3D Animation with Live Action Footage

Hey everyone, so today we're going to break down some of the recent visual effects that we did for the series Animal Crossing Adventures, specifically focusing on episode 5 when we did all the bug catching. If you haven't already, be sure to go and watch that video that we did on bug catching in Animal Crossing. Also, if you haven't already, be sure to like and subscribe for videos twice a week. So jumping into our topic today, 3D animation. Now to be clear, I did not actually 3D model these bugs on my own. I actually bought them off of TurboSquid and then animated them from there.
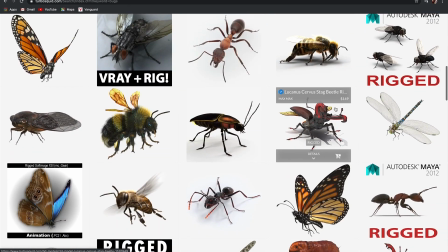TurboSquid is where I get most of my 3D models, and they are a great resource because a lot of their models are very cheap and even free. And to be clear, this video is not sponsored by TurboSquid. I just like using their service. And some models are even rigged for animation already.
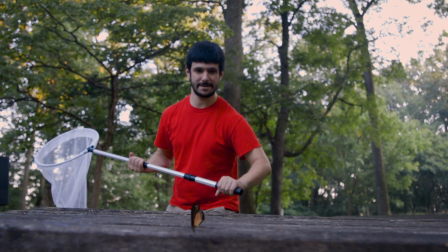In fact, the butterfly model that we got was pre-animated with this movement, so I didn't really have to actually do any animation work on this.
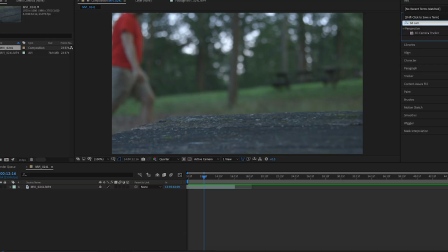So yeah, I can't take all the credit. As far as the process goes, I would first 3D track the video that we're going to put the bug on in After Effects,
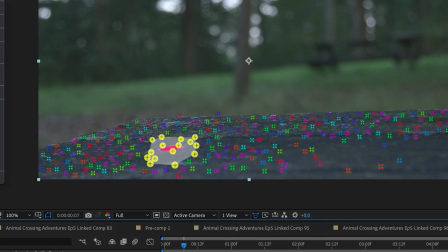and then pick points within that 3D track to make a solid in-camera and an area where I believe the bug is going to be in the shot.
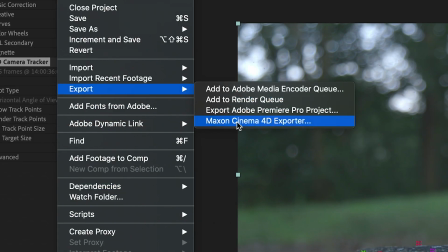I'd export that composition into a Cinema 4D project, and then open it in the program from there.
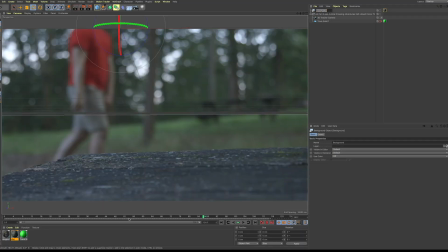I'd put the original footage projected in the background, and then see how the track is transferred over.
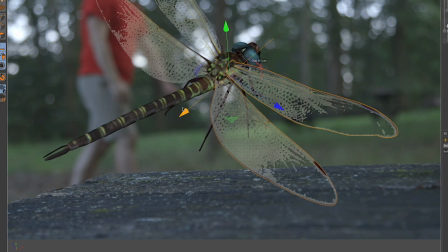If everything looks good, I'll drop in my bug model. For some of the bug models, I had to edit them a bit to make sure the anchor points and the wings were in the right place. I'd sort of have to break down the skeletons a bit to identify which joint is which.
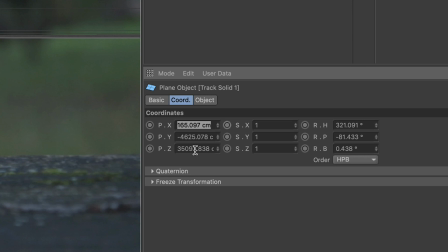Once it's in my comp, I'll take the data from the tracked solid and apply that to my 3D model.
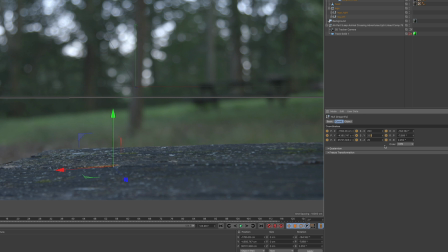From there it should line up in the right place. I'd usually have to mess around with the sizing a bit to get it right.
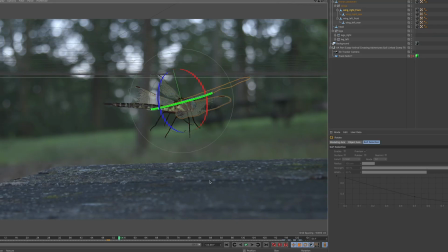And there you have it. Done right? Well, not quite. I'd have to then animate the bug's wings, legs, or whatever in accordance to the scene.
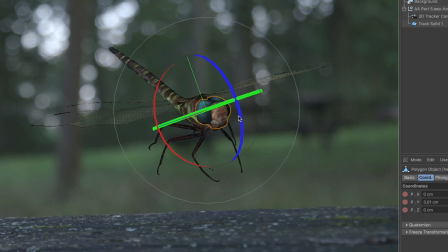If the bug is just in the air, animating just the wings is fine, but if it's landed, I'd have to go and animate the body a bit to make it look a little less rigid.
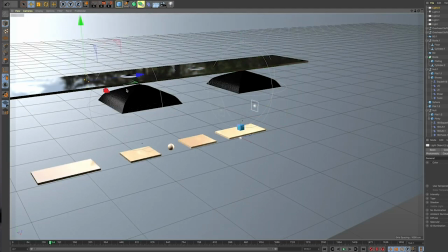After animating it then comes the lighting and I actually went over all these steps in previous video before.
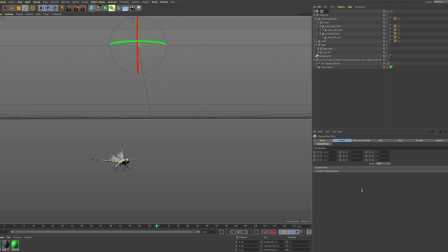You should check it out. For scenes like this I usually like to use a physical sky in Cinema 4D and then change the weather to something similar to the footage.
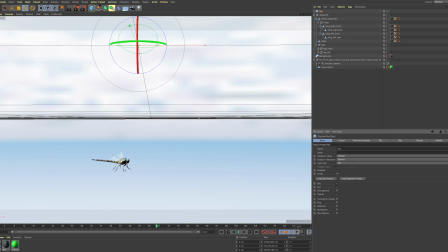This usually helps save time with lighting and keeps things pretty even and soft.
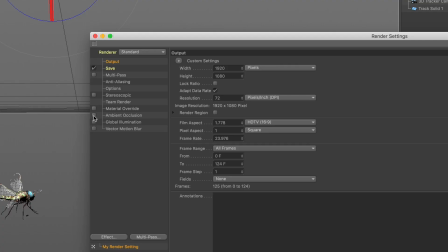Then I'll set up my render settings which usually include ambient occlusion and global illumination. Again I go over these topics a little more in depth in that previous video.
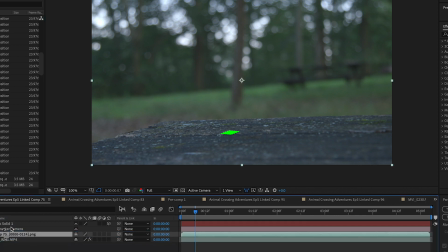Once it's rendered out it'll make a photo sequence and I'll put that back into After Effects and if it's set up correctly it should just line up to where I had it in Cinema 4D.
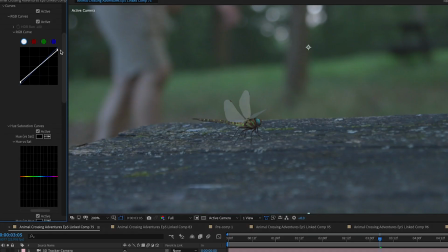From here I just need to add some color correction and motion blur. I like using the plugin Real Smart Motion Blur. Again I'm not affiliated with any of these programs or plugins or whatever I just really like using them and from there we're pretty much good to go.
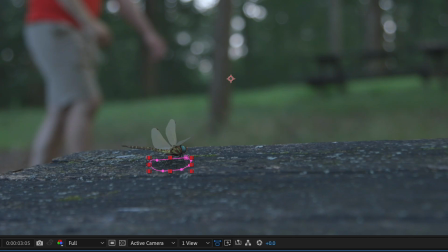I just need to finish up any After Effects work that needs to be done for the shot And then repeat the process again for the next one. Honestly it wasn't really that long of a process to make these shots because once I kind of got the hang of the process I started getting
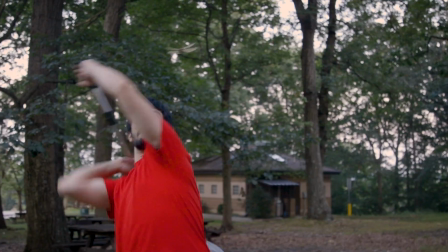through them pretty quickly and for some of the shots where bugs are just flying in the air I can reuse the wing animations from other shots and
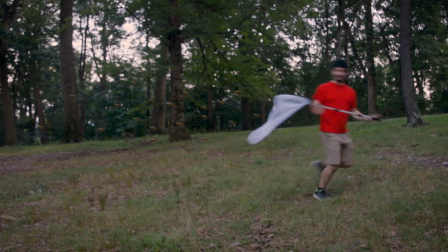just copy and paste them over. The only one that was very challenging was the spider.
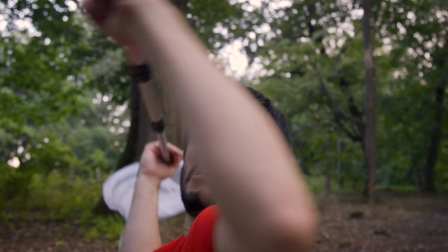It took me a few tries to really get it right and in the end I still think it could have been a little bit better but it was a cheap model and I think I got the job done. And in a nutshell, that's how I did this effect. It's pretty easy to do it if you're just getting started in the 3D animation. If there's more CK effects that you want me to break down, be sure to comment those down below. And again, be sure to like and subscribe. I put out videos twice a week, Thursdays and Sundays. Lastly, my Instagram's a thing, so check it out if you want to see some of my photography and a couple more of my personal projects that I do. With that, I hope you have a nice weekend and I'll see you this Sunday. Bye everyone.